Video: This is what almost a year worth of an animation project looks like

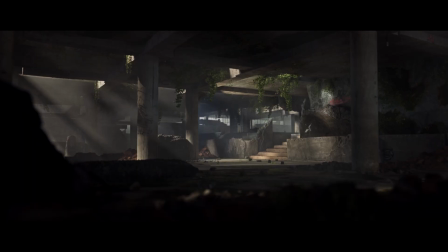477s
Okay, so the first couple of scenes I think are pretty important to the actual story, since it's showing that this world outside of the lab is actually a little bit broken and they have to hide. It's fairly simple, but having a little bit of broken ruins and having the stairs open up, I think it's supposed to be invisible ink.
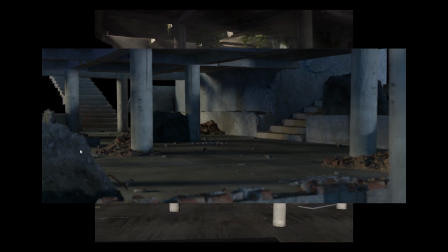496s
It's sort of a story inside the story. So it's these objects that are telling part of the story, if that makes sense.
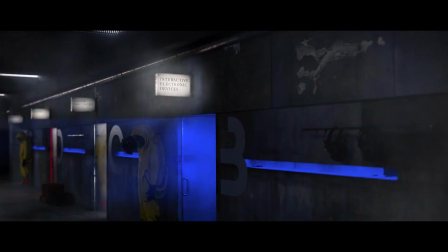504s
Moving on. Since I knew the chemicals was an important part of the story, I had to implement these hazmat suits into some of the scenes.
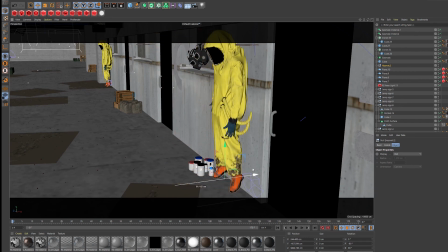512s
They play the role of showing that there is something that might be of danger.
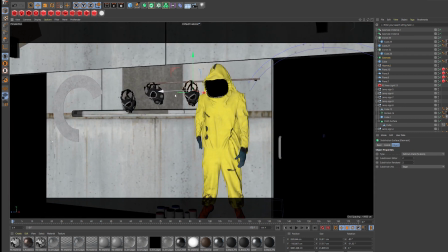517s
Almost a character we know. And as soon as we see a suit like this, we have an idea of what's going on.
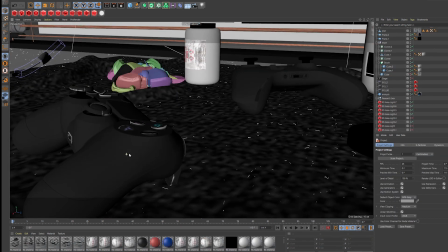522s
It's a symbol most people will recognize. And that's why I had these. I wanted to showcase early what specific things they are researching.
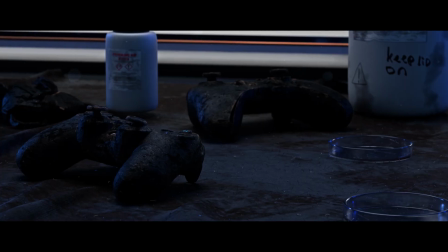530s
So another clear symbol of this would be a PlayStation controller, Xbox controller, and the WASD keys from a keyboard.
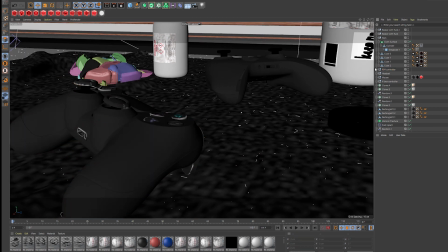537s
This lets us know that there's something important, and almost everyone will know what these objects are within seconds of looking at them.
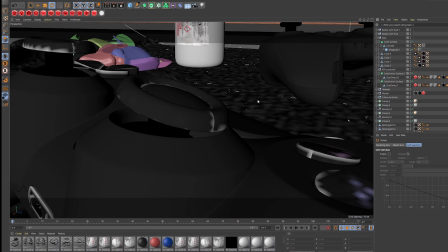544s
So the next scene I want to get a little bit into is this keyboard and city scene. This is one of the earlier scenes I worked on. I had this idea in my head very early on, so I just started with that.
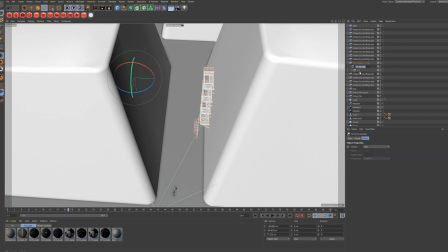555s
I think that was before any of the story was really ready. I just had this idea of this scene.
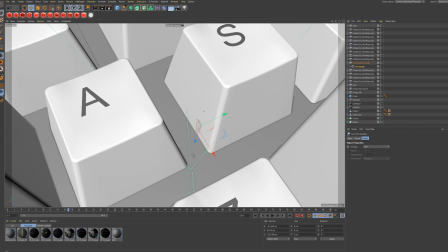560s
It's the first scene where we really go from the real world or the laboratory environment into the results of the research.
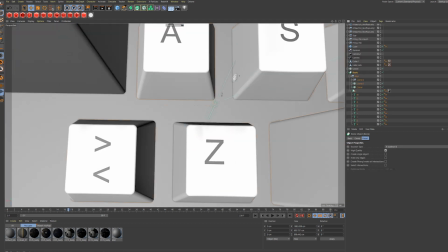568s
I knew all of this could be a hit or miss,
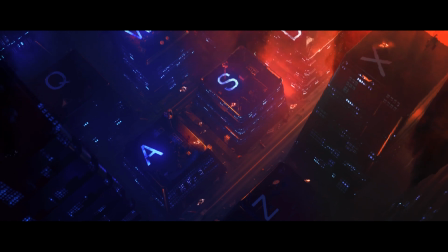570s
since shifting from the lab environment into something completely different and then back could easily throw off the viewer.
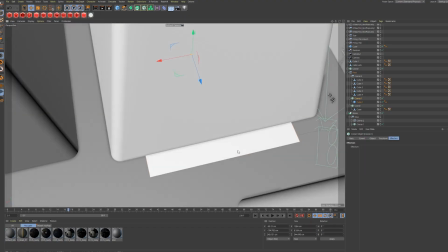577s
But nonetheless, this felt like the right approach, so I went with my gut. If you're wondering why I didn't just build out a normal city and made it out of the keyboard,
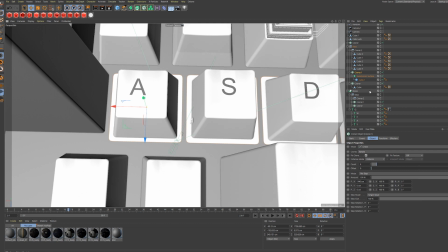586s
my thinking behind this was that if you're doing research on an archaeological site, let's say,
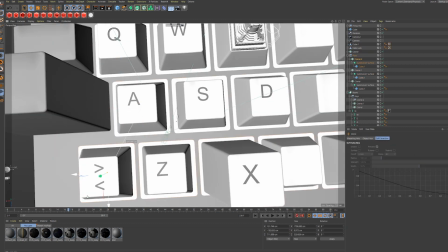591s
the results probably won't be totally intact. And since a lot of this is digital, I was thinking that things could be glitched together,
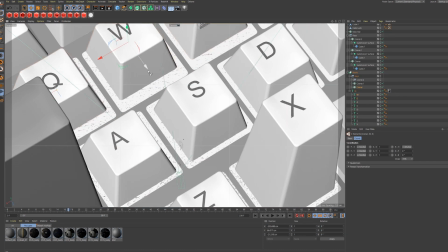599s
so the thing you were gaming on, or in this case a keyboard, could have been morphed together with the actual game.
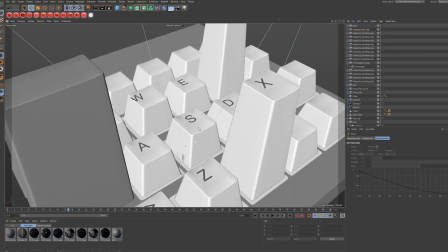605s
And I just thought that it's just, a little bit screwed up and something a little bit different. So after this, we're moving from the shooting scene into the bullet simulation.
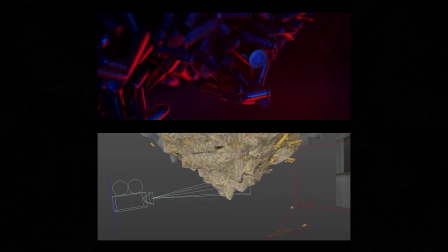614s
I saw this as a bit of an in-between shot, showing some sort of abstract test, but not necessarily in the laboratory.
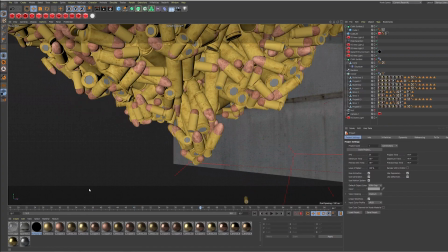621s
It was supposed to give the magnitude of bullets used in these games we play. And then in the end, going into the lab and showing a more simple test of bullets moving.
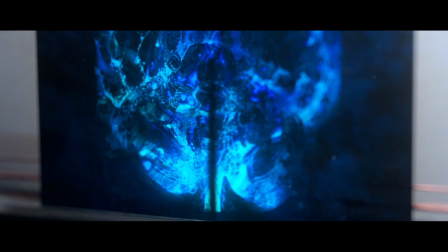629s
The brain shown on these futuristic research monitors, or whatever I should call them,
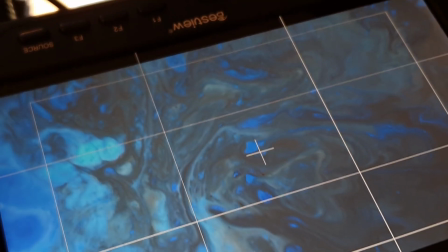634s
was to show that they are testing what the effects of these games have on the brain.
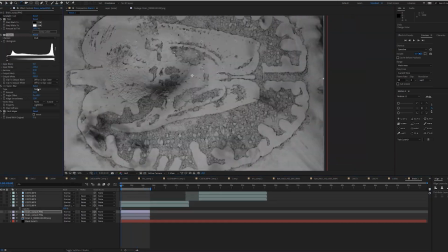639s
I was thinking of handpicking a couple of scenes and talking about them, but I think I'm just going to run through a lot more of them.
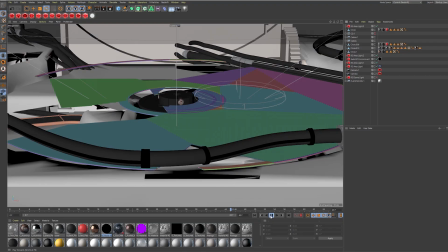645s
Okay, so the disc and the PlayStation shot. It shows how they are testing out what these objects are and finding out what they are showing.
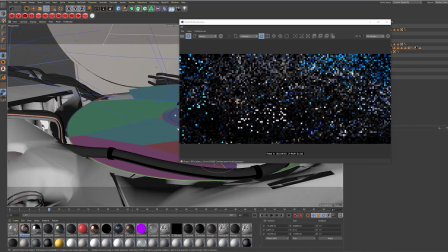652s
In this case, Assassin's Creed Origins, where we right after jump into the Egypt scene and see Anubis.
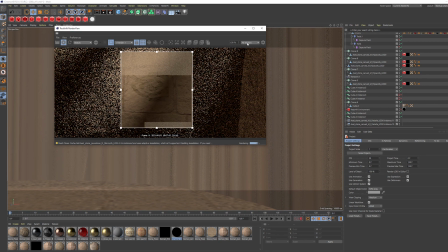658s
A small, almost invisible Easter egg in this is the Nvidia logo hidden behind Anubis.
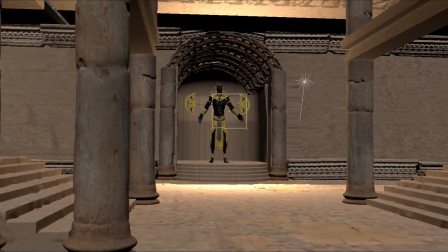664s
It has a little bit of that look of this Egypt symbol, and it obviously has a lot to do with gaming.
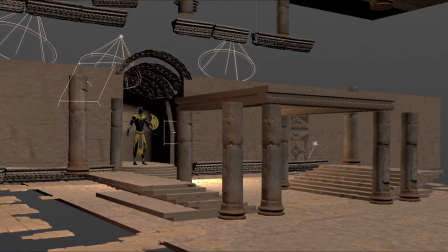670s
So I thought it just would be a small little fun gimmick. One of the bigger challenges was trying to tie all these scenes together.
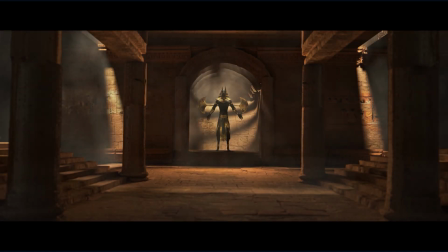677s
So I spoke a little bit to that earlier. There's so many different styles and so many different worlds.
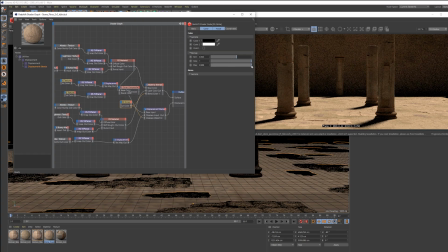682s
Trying to tie them all together is a little bit of a challenge. But I was thinking, how could I actually do this?
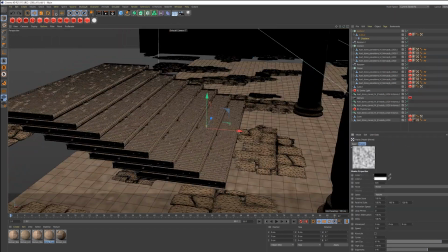687s
I came up with that I could do with colors, lighting, objects, and themes. So in the beginning, when I had the storyboard,
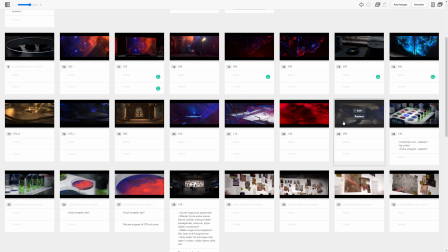694s
I would try to imagine what the scenes would look like and pushing the scenes around in boards to have an order that would confuse as little as possible. The scene where we go from the Egypt scene into seeing the PS4 controller,
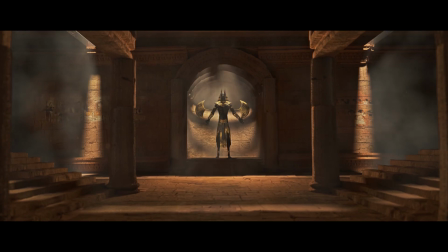707s
the lighting plays an important role, both in color and movement, to tie this a little bit together.
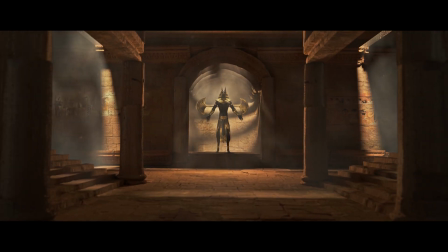713s
After this scene, the mood changes quite a bit.
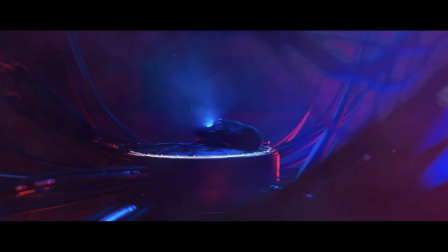716s
So to tie this a little bit together, my thoughts was that a PS4 controller and an Xbox controller are in the same category, so there's a connection.